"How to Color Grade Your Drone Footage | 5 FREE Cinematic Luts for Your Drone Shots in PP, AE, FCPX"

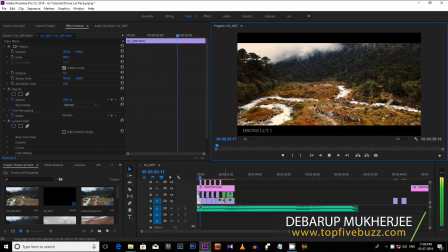43s
As you can see in recent trend, most of the travel bloggers or travel filmmakers are using drone footage in their videos,
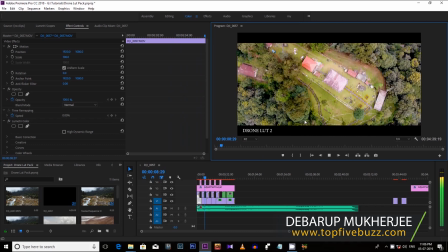51s
and nowadays is a must have for a travel videos to make it more cinematic.
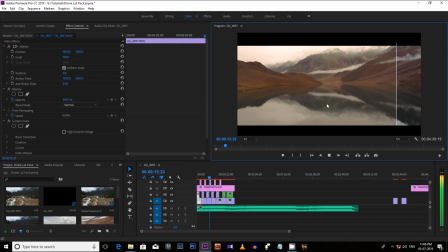55s
But taking an aerial shot or a bird's view footage only
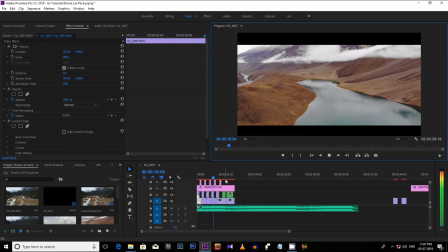60s
and using it in your video will not give that much value to your footage.
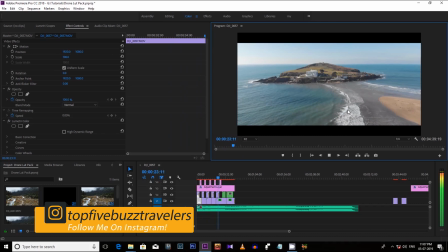65s
If you want to make your drone footage in a cinematic level, you have to color grade it properly.
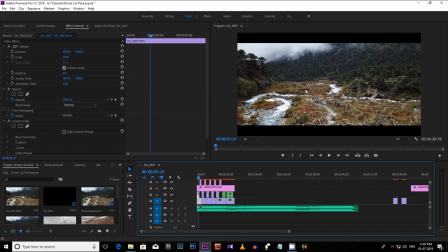71s
And if you are using DJI drone or any other drone, it's recommended to shoot it in flat profile, means flat color profile.
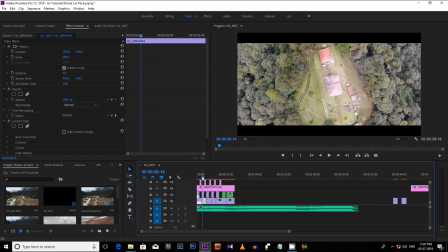81s
If you shoot it in flat color profile, it will give you that control to color correct that footage in post-processing.
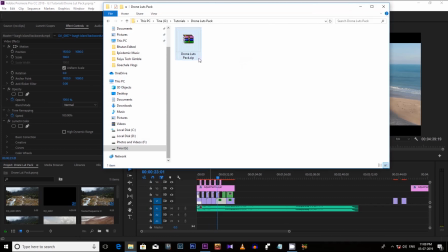93s
So today I am giving away 5 epic color grade alerts for your drone footage.
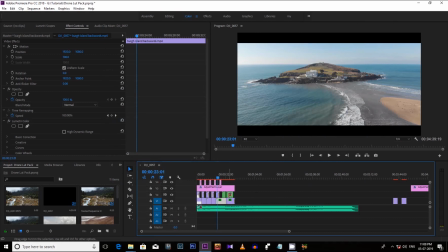99s
But make sure you like this video and subscribe to my channel to get more videos like this.
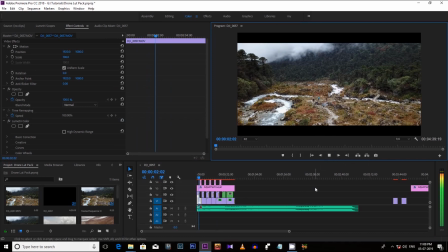105s
Okay, so you are getting it free,
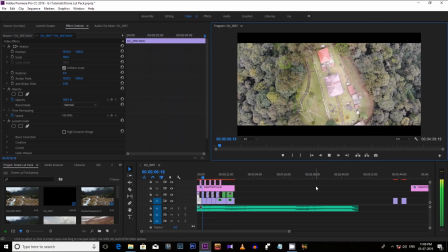108s
but I think you should learn how to color grade your drone footage using Premiere Pro manually.
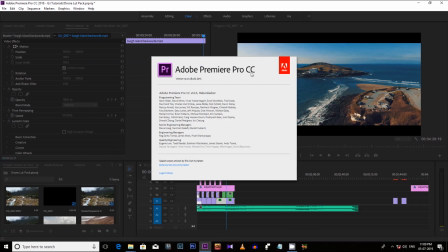116s
If you are using Premiere Pro CC 2017 and any version above it, you can get an option called Lumetri in your software.
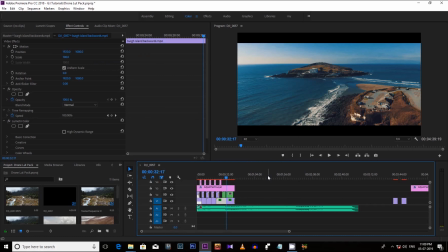124s
You can get that Lumetri option from the Windows in the menu.
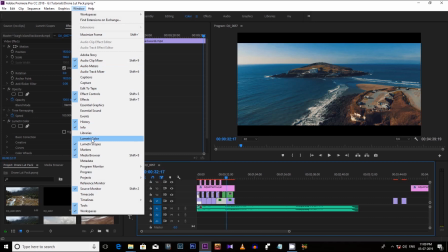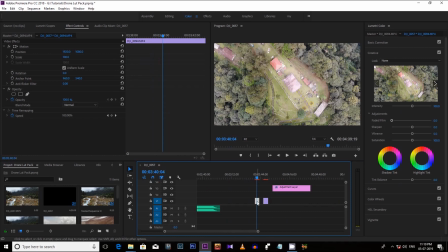137s
Now let's select this footage. This footage was taken above a beautiful monastery in West City. Now let's fix the flat color and make it more cinematic.
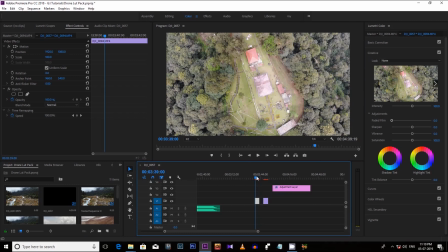148s
You can change this as per your choice and seeing your footage color which justify with it. But here are some basic things you can follow as I am doing. Like, let's increase the contrast here.
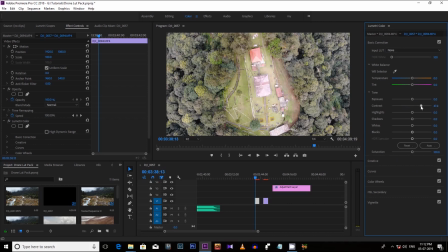Now next, decrease the highlights to dim the reflections. Let's make it minus 54 or 55. Now let's decrease the black to bring the dark areas.
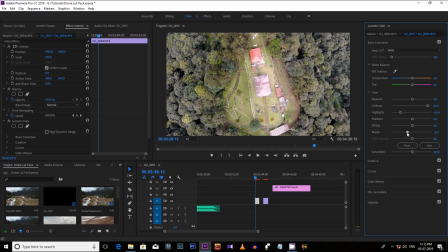You see, here are the dark areas, it's coming out. Now increase the saturation.
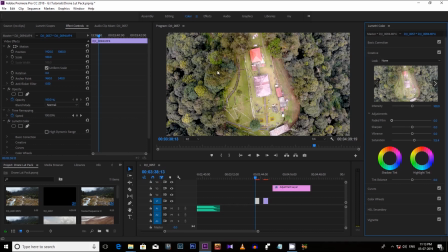194s
Let's make it 113 or 115, and it will pop up the colors, like here the green, it is popping out right now. Now let's increase the vibrance, which will vibrate the color like red, yellow, brown, other colors.
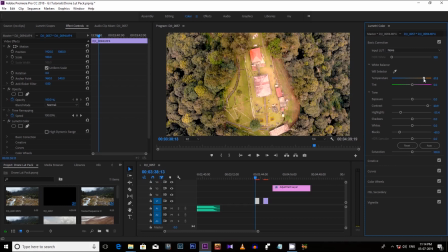214s
Now lastly, the temperature. Like if you want a warm feel in your footage, let's increase it. But I think with this footage, it's not going well. So let's cool down it.
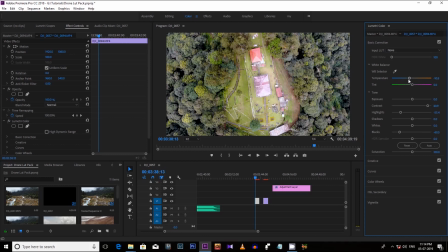232s
Let's cool down it by decreasing it up to minus 10 or let's make it minus 11. Now let's compare it. So this is without color grade, means the flat one. Let's play the video.
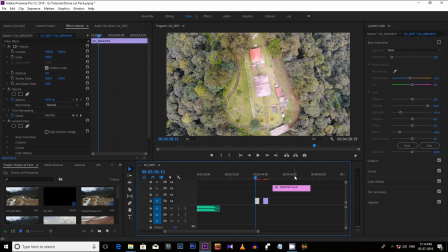254s
And now with color grade.
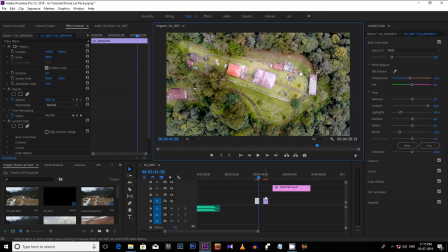262s
So you can definitely see the huge difference.
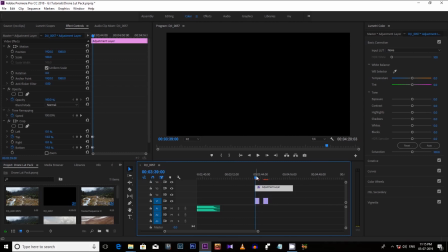268s
Now let's put the cinematic black bars and play it.
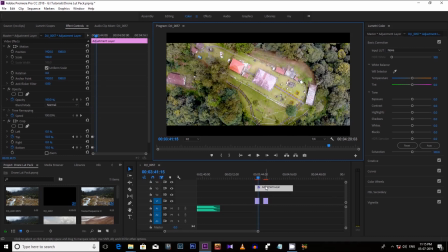274s
It looks great, right? Now you have learned how to color grade your footage manually.
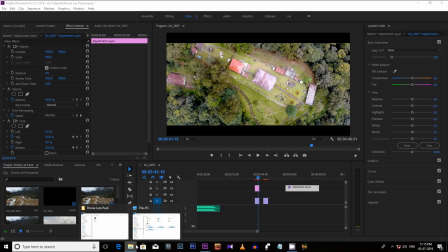283s
But if you don't have that much time, just download the drone loop pack from the link mentioned in the description below.
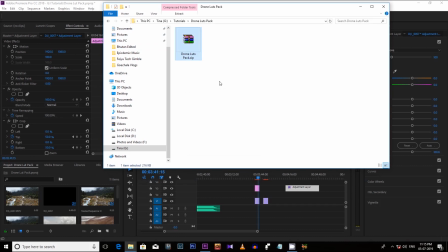291s
Extract that zip file,